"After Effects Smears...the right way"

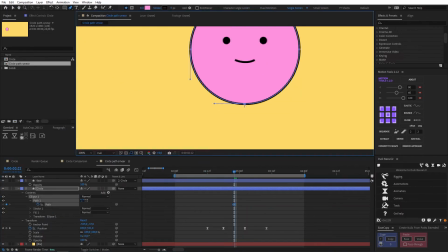Look at that sexy smear. hmm another way I could do it is by using path animation on the circle and the face and
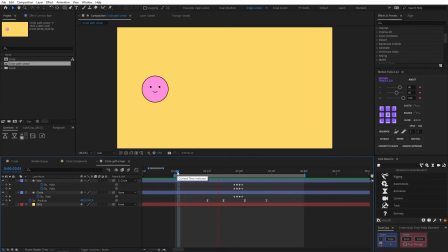this is what that would look like and of course the option that you choose will depend on your context and whatever animation you're trying to create but I did mention a really easy way to create smear frames and that's using the echo effect but let's talk about that because I have some issues so here's
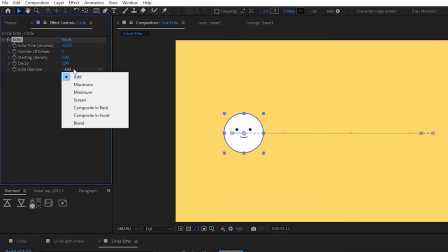what happens if I just drop in an echo change the echo operator to maximum Add two zeros to the echo time and change the number of echoes to
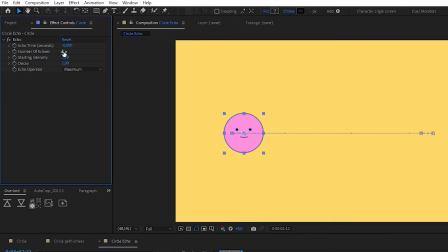a hundred
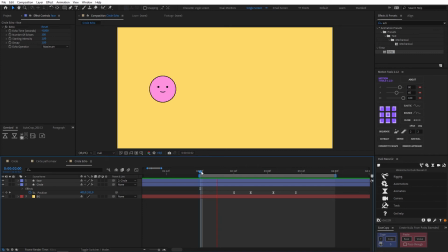And as you can see it adds a smear across the whole animation and it's just too much It contradicts the whole purpose of a smear frame Which as we now know is to help sell a fast action and of course look good while doing it and this just looks bad Let's put it this way imagine you are animating this frame by frame Do you think you would add a smear frame to the anticipation and settle? hell no.
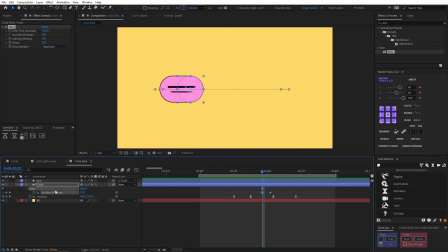Instead we should animate the echo so that it only appears where we want it. Like this. And in most cases your smear should not be longer than two frames. And look how much better that looks.
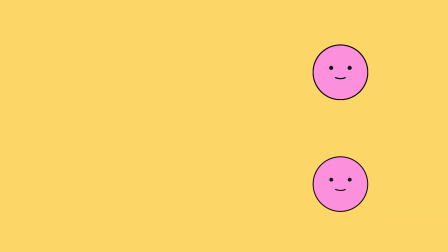The top character is getting all muddy with all the extra information but the bottom one is clean and the smear makes the animation more dynamic and interesting.
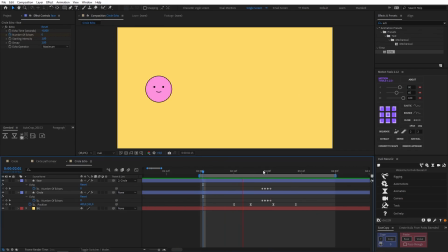Now if you're thinking to yourself right now I don't want to add any extra keyframes to my echo effect. Well, I got you covered.
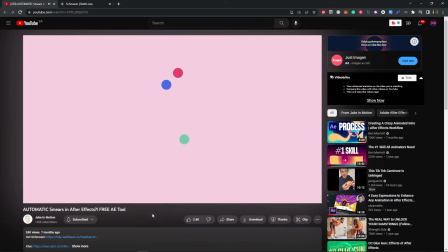Battleaxe has created a free tool called Schmear, which allows you to automate the process by adjusting smear length and distance threshold to get your desired result. I hope this has inspired you to start using smears in a more thoughtful way to enhance your own animations. And before I release you back into the wild world of motion design, I have a bonus for sticking around so long. You can grab these project files with everything we created for free and I'll even include this little guy. Link in description, you're welcome. I've been doing this motion design thing for over seven years now and I've learned a thing or two along the way and I'd love to share some of that knowledge with you. So hit subscribe to gain more Motion XP.